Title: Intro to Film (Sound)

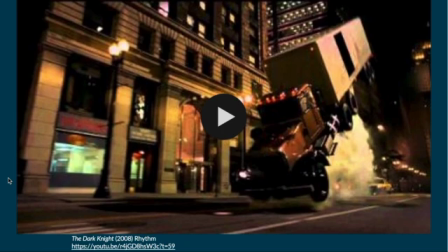But the Aliens, there's definitely especially a scene near the end where there's definitely, you can tell there's rhythm with the sound effects. Just like with editing, sound can create rhythm. Here's an example of characterization.
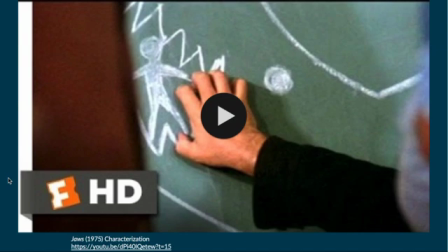How a lot of times the first time you introduce a character, we can create sound. This is why sometimes a sound designer needs to be in the beginning discussions, because they might change the script just enough so that we can add something in there that can maybe be an introduction to a character. This is from Jaws, and this is a guy who's basically offering to his skills to hunt down the shark.
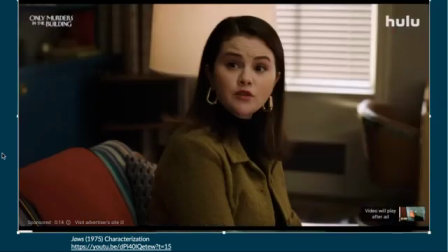A Hollywood studio. Come on.
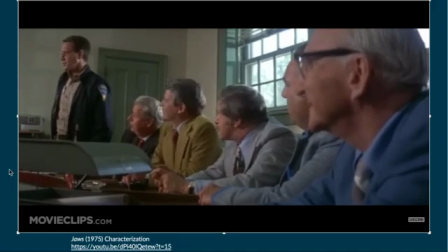We're also planning to bring in some experts from the Oceanographic Institute on the mainland. Only 24 hours.
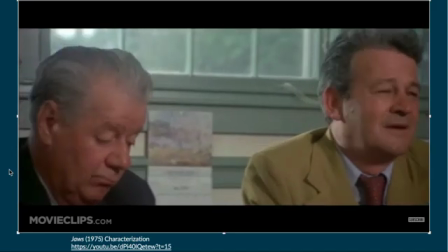I didn't agree to that. Only 24 hours. 24 hours is like 3 weeks.
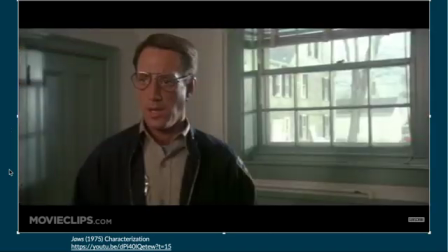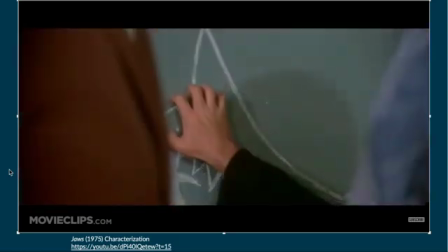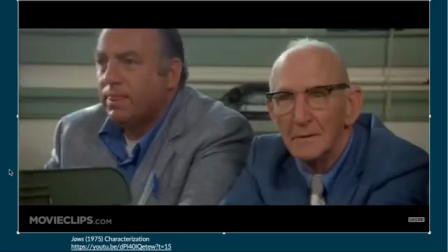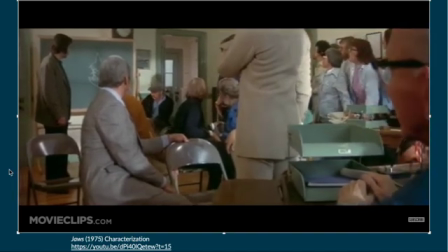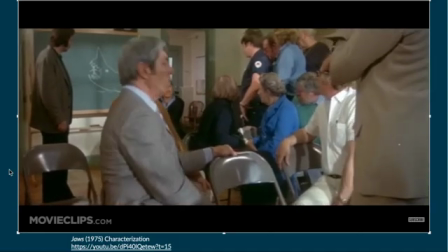You all know me. Know how I earn a living. I'll catch this bird for you, but it ain't gonna be easy.
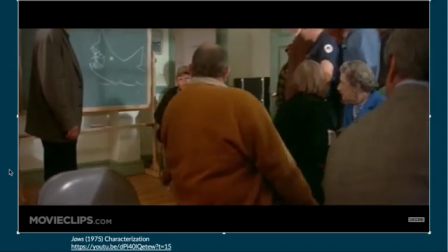Bad fish. Not like going down the pond chasing bluegills or tommycods.
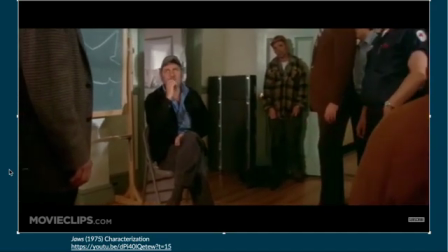This shark, swallow you whole. Shaking, tenderizing, down you go.
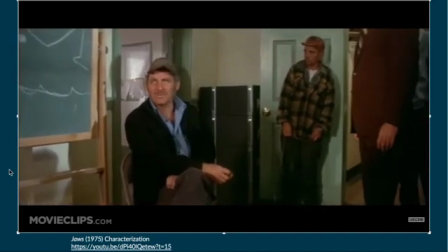And we gotta do it quick. That'll bring back the tourists. That'll put all your businesses on a paying basis.
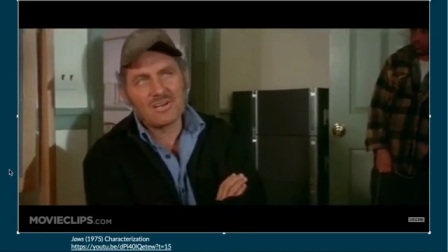But it's not gonna be pleasant. I value my neck a lot more than $3,000, Chief.
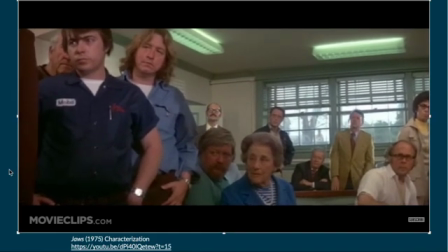I'll find him for 3, but I'll catch him and kill him for 10.
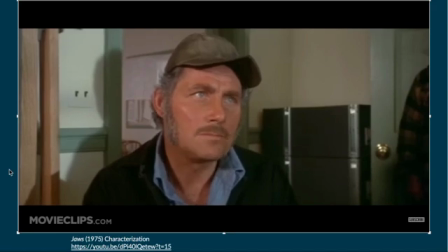And you gotta make up your minds. You wanna stay alive and ante up?
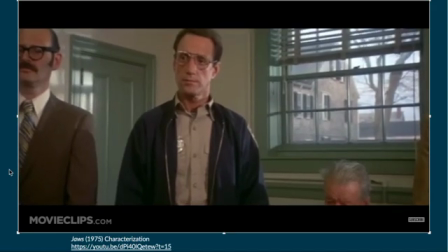You wanna play it cheap? Be on welfare the whole winter. I don't want no volunteers.
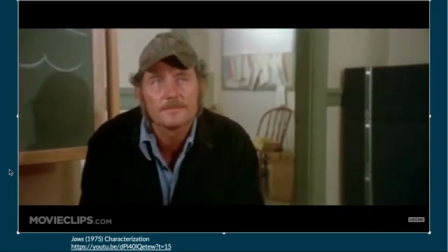I don't want no mates. There's too many captains on this island. $10,000 for me by myself.
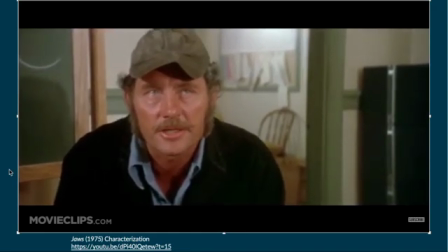For that you get the head, the tail, the whole damn thing.
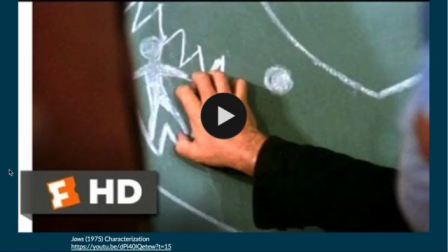So that obviously was the introduction to the character Quint. If you've seen the film, you might say that this introduction here, where he's scratching the chalkboard, is a little indicative of his character. The sound itself is irritating and harsh.
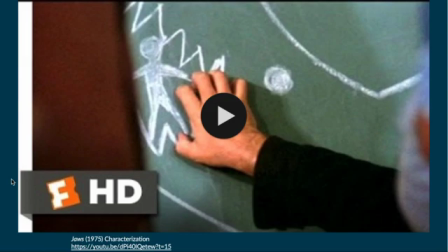And you might say that might have a little, be a proper, appropriate introduction of his character. They end up having to work with him, and at first he's definitely harsh, and he's a little irritating, and it's a little hard to deal with at first. He's not easy to get along with, you might say, at first at least.
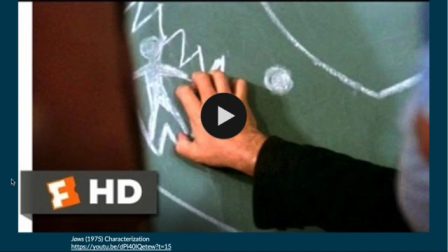And that's definitely, how you can use characterization in films with sound. Sometimes you can even use can be representative of objects or people, but this is definitely goes into sound design.
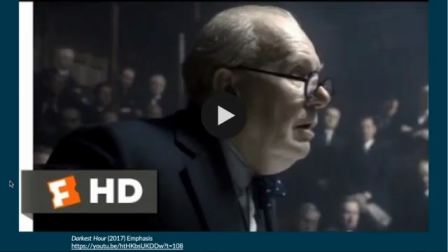And then I'll show you an example of emphasis, how sound can be used for emphasis. Here's a quick scene from The Darkest Hour, this is actually a true story. This is the Prime Minister Churchill during, basically they're almost about to be invaded by the Nazis and from the Nazis in World War II.
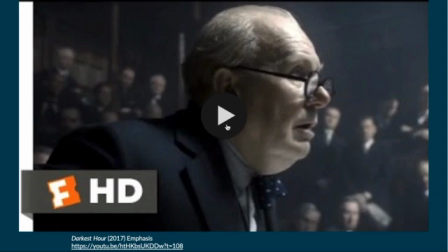And this is around when England has joined the war. And basically he's trying to talk about a speech, and there's speeches, a lot of emphasis of his speeches in this film. So you have this kind of emphasis of the typewriter, and it kind of is creating an emphasis.
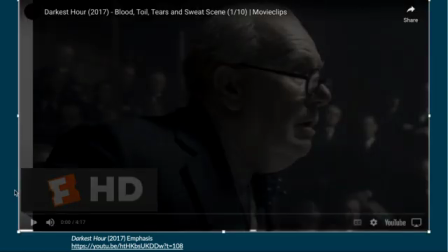I'll show you that.
Hollywood.
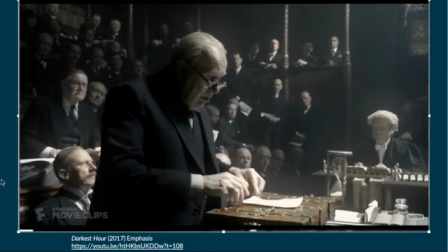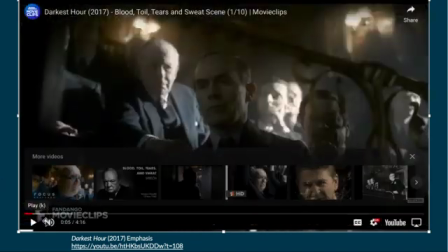Now it started from the beginning. Let me go to where it needed to be. Oh, hang on.